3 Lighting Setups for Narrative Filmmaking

Welcome to 4 Minute Film School. My name is Valentina V and today we are taking a look at how to use the same setup and create three completely different lighting looks. Let's look at it.
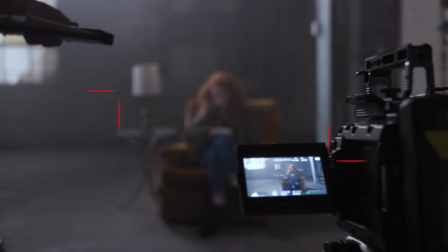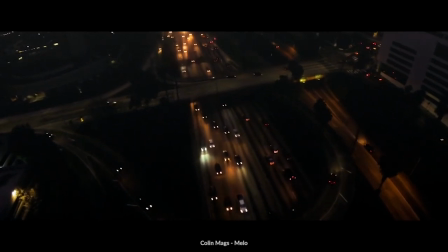17s
I'm here with commercial DP Dave Cortez. He's worked with Yamaha, Samsung, Spotify and today's kind of an experiment. We are taking the same scene, the same talent, the same backgrounds, the same lighting even.
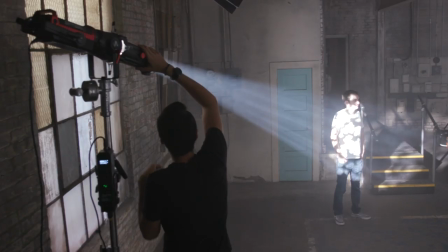29s
We're just turning lights on and off to create different looks. So Dave, what are some things we are keeping in mind for our setups today?
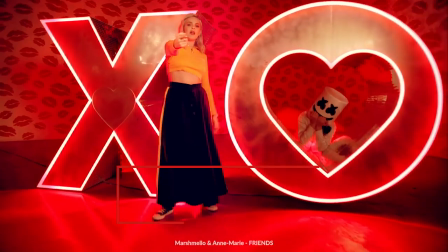36s
So the first thing is that we're going to be exposing for our background first before we expose for our talent. We're going to be really keeping in mind our practicals, where they're placed and using those to motivate the key.
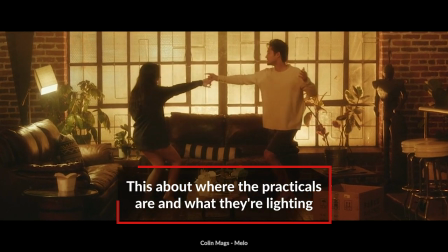46s
And then we're also going to be shifting around with our color temperature to be able to use that as a tool to tell different times of day.
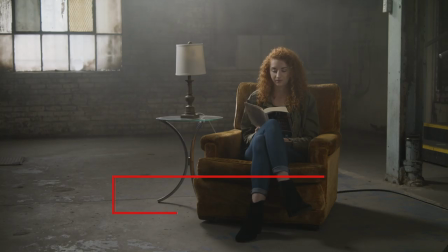51s
All right, sounds good. Let's take a look at our first setup. So this first look is what we're calling the low key look.
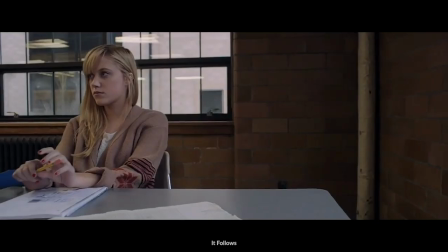57s
What is sort of low key mean when we're talking about lighting and cinematography? Low-key is very motivated by the practicals and the sources that you see in the frame.
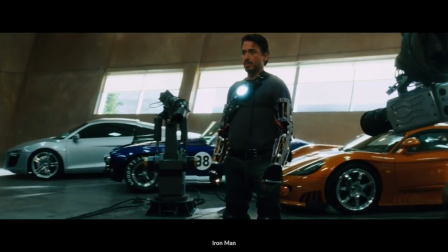65s
So whether that's a window, a lamp, it always feels like the light is coming from that source.
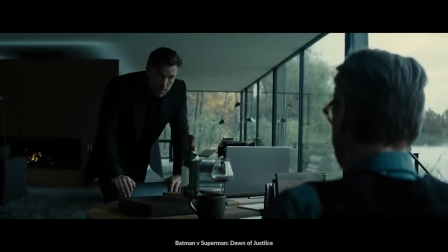70s
In general, we're going to be motivating with a relatively high exposure ratio on the face, meaning that the key side is a lot brighter than the fill side.
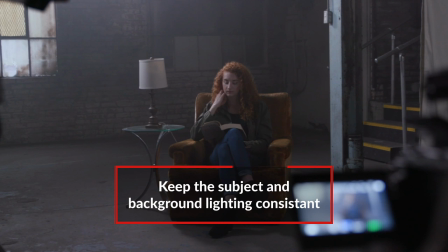77s
And that applies to the subject as well as the background, so it feels like they're all within the same environment and that they fit in with each other.
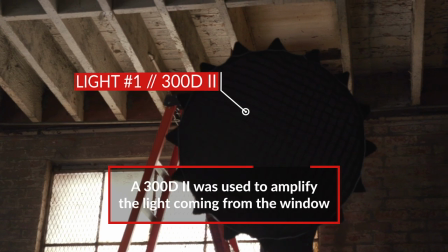82s
So the first light that you placed in the scene was a 300D to sort of augment the window light and make it like the light is actually coming from the window, right?
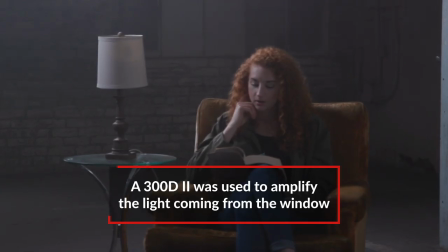90s
Correct. So we needed to increase the amount of exposure that was hitting the back side of her head, but that wasn't all coming from the window.
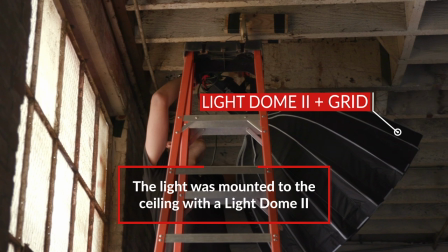96s
So we added that unit that we see clamped up to the ceiling, and then we put on a light dome along with a control grid that allowed us to keep it off of the floor, keep it off of everywhere but the subject. So we were really able to control that backlight. You also added the same fixture with a light dome and a grid off on camera left. And I'm just wondering why add a grid at all?
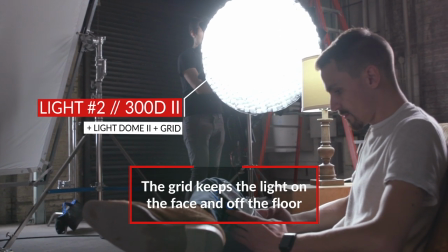115s
We wanted to have the light playing on the subject's face but not playing necessarily on the floor, the lamp itself that was next to her, the chair.
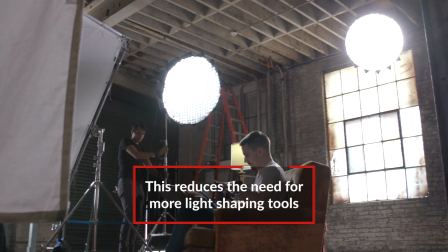123s
We wanted to keep it very centered on her face and we were able to do that without having to add a bottom or insiders just by tilting up the light with the control grid on it. So that's it for the lights. You had one more thing in there. What was that?
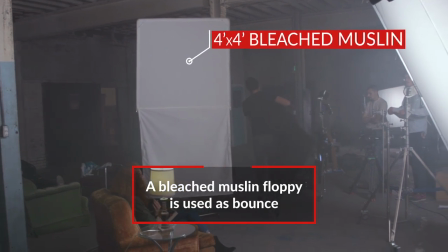133s
So we had a 4x bleached muslin just a little bit off to the right of camera and that was there to add a little bit extra light onto the fill side. So let's take a look at how you built that.
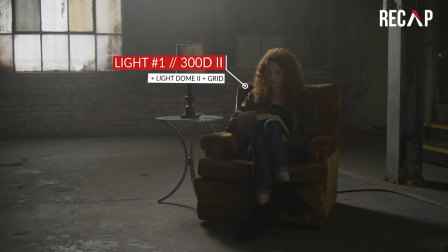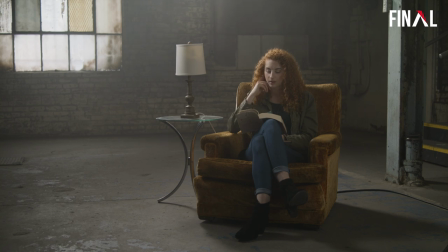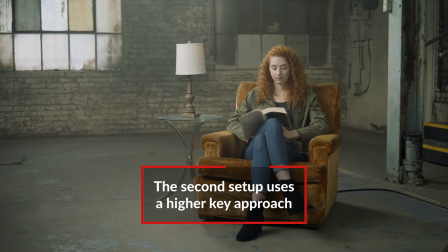154s
So the second look is kind of similar, but different. It's a high key look. So you kept two lights the same, the 300D with the light dome up top, the 300D with the light dome camera left, but you introduced even more light from the left side.
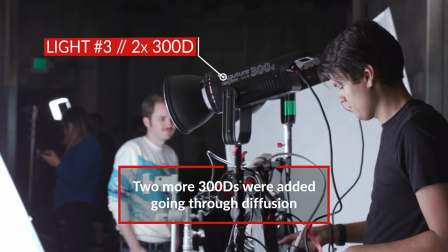168s
Correct. So I added two 300Ds through a 4x frame of 129, which is heavy frost.
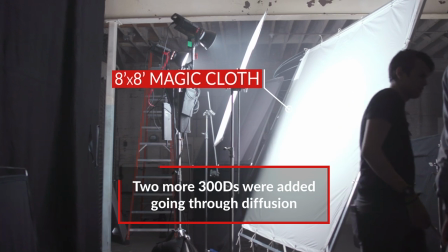174s
And then that went through an 8x frame of magic cloth. So I also noticed that there was a cutter on the bottom of that fixture preventing some of the lighting from falling out onto the bottom of the frame.
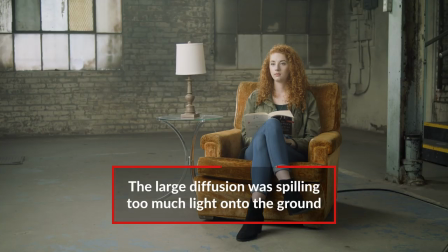185s
What was that? Yeah, so the 8x frame was giving a really soft source onto the subject, but it was also having a very obvious gradient on the floor, so you know that there's like a fake fixture placed there.
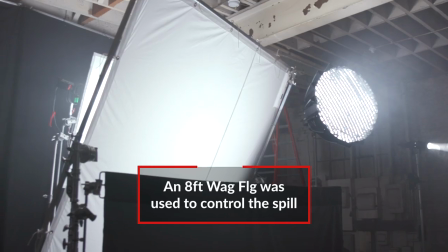194s
So what we did with that was a 8 foot wag flag bottomer, which is used to cut off the light from the floor and make it look more even as it hits the subject.
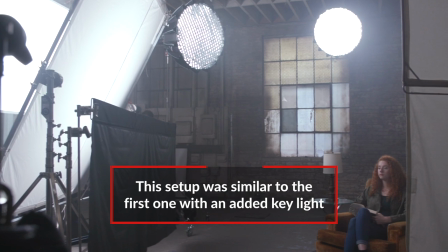202s
So it's basically almost the exact same setup as before, you just added a big soft key off to the left side of your camera.
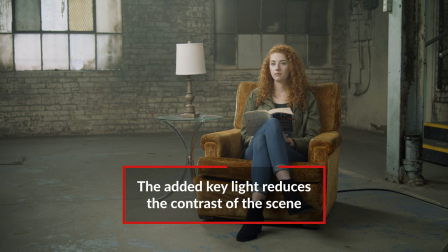209s
Exactly. That reduces the contrast ratio on the subject's face. It also reduces the contrast ratio in the background. All right, let's take a look at how you built it.
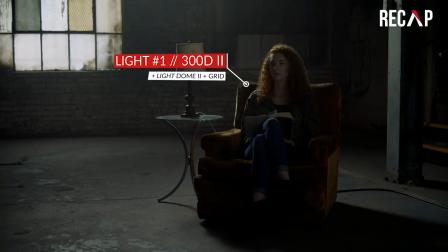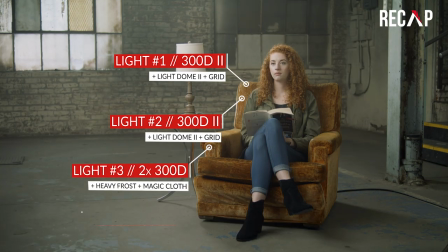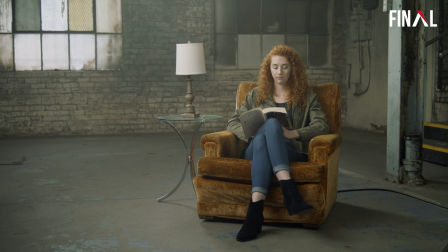So this last setup looks completely different. I like to call it the indoor golden hour.
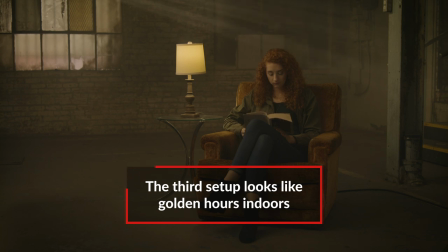239s
It's sort of like the sunset is behind the window and it's nice and warm. But it's not because the lights were warmer. You actually changed the white balance in the camera. Absolutely.